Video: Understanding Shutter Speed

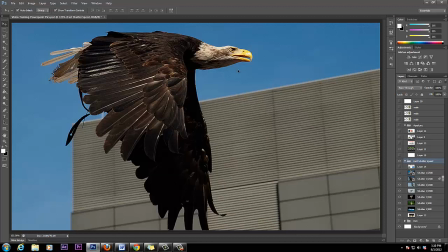And as another rule found, the higher the shutter speed for any image the higher quality the image is going to be the sharper the image is going to be so for example if we shoot the video the higher shutter speed we use when we shoot the video the sharper the image is going
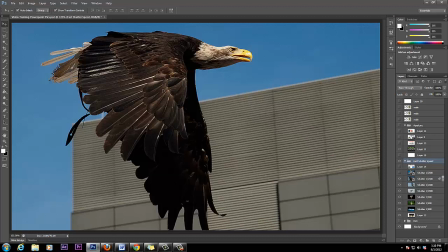to be generally we usually use a one over sixty shutter speed so that we can get that film look but a lot of people kind of a jet kind of adjust the shutter speed based on what they want in particular for example fighting scene or war scene
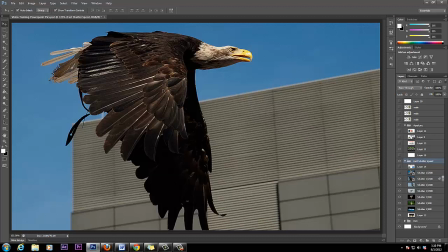you ever watched the war movies arm where they shooting and everything kinda look like this arm flickering or you know those modern rules modern war movies where you know you they shoot me in the streaming and dust and particles
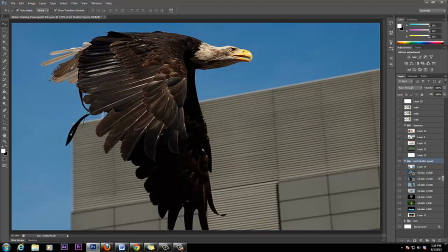is blown in air but for some reason it's not blurry it's really in detail uh... let me pause this and pull i i'm sure i can pull one up for a second i'ma show you the creative use of use of shutter speed because generally we would use a shutter speed of one over sixty or one over fifty and they give us the basic family but sometime people use it in
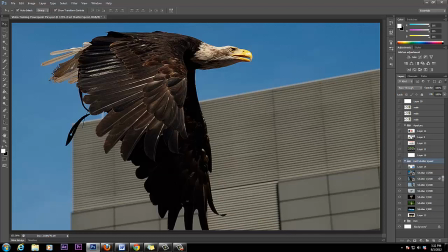a creative way now let me show you the creative way that they will use this the process and pull up and it's real quick
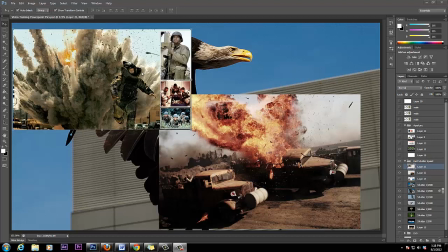okay that this is all i could find that this is uh... this is the fights uh... but what i was talking about and action hours look for something else but this is good enough here we can't see the detail but what we can see is you notice the debris now normally you know
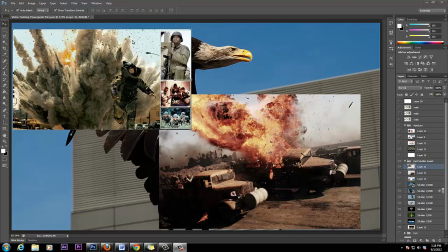cameras don't not normally capture these this debris um this is able to be captured because of the uh the wide depth of field you know what i know i'm confusing you guys
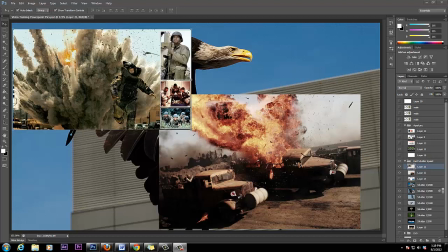not the shallow depth of field but the wide depth of field i know it's not crazy initially one time i want
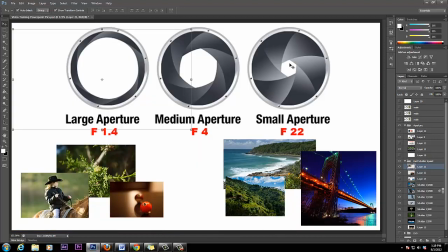to say why that the field there are here as wide up to feel that shallow depth of field even though it's open it don't make sense to it but don't know where about it don't know where about it i'll just kind of use the term a little bit probably a little bit more
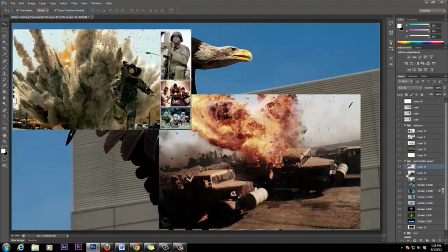uh... simpler let me just say um... the small of the whole of the aperture the small of the whole on the higher the f-stop you able to pick up these little so you see these little dots these little bitty dots is in focus sharp focus now if you if we was actually
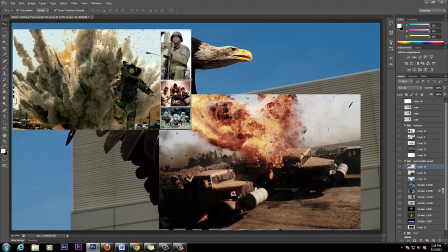watching this particular sequence it would look like a stock hospital it would look like a uh... you know you go to the club and they got the flash staccato flashlights going and it looked like you take in if you dance and it just like you like that that that that that that that
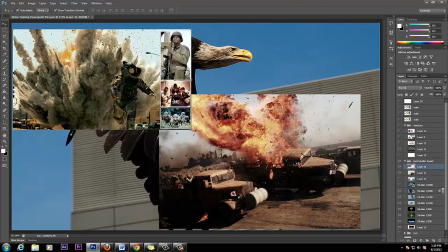that what that's that's a fast shutter speed so when they when you see the action they give they give a more and tense look so So those are the special reasons how they use it. That's like the special effects way that they use faster shutter speeds. And the same thing with here.
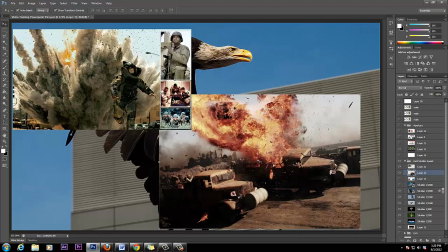You see the debris is sharp. You don't see really no blurriness. Only time you see a blurry object is when it's really moving really, really fast. You see what I'm saying? Really fast. But other than that, the shutter speed here is probably, I don't know, maybe 5,000.
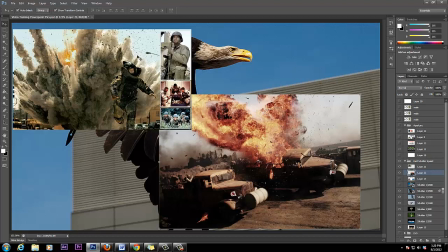I don't know how high they use in film but this really you really get a sharp image here you know everything is with you can freeze them in time
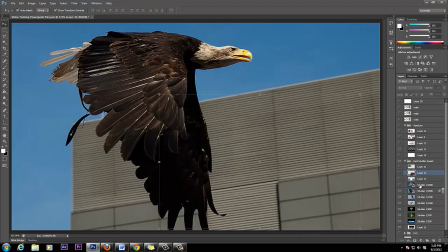and see the detail so that's what that's all about when you use in a faster shutter speed so now faster shutter speed again allows uh... less lightning or should i say not less lightning because it's about the aperture but is how long the
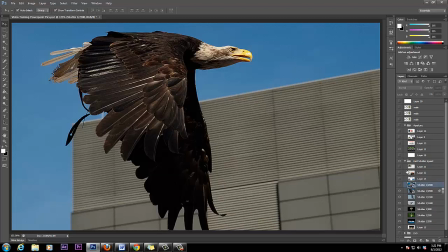light hit the lens business and it's how long the light hit the lens now are if you can understand a couple of some other picture quick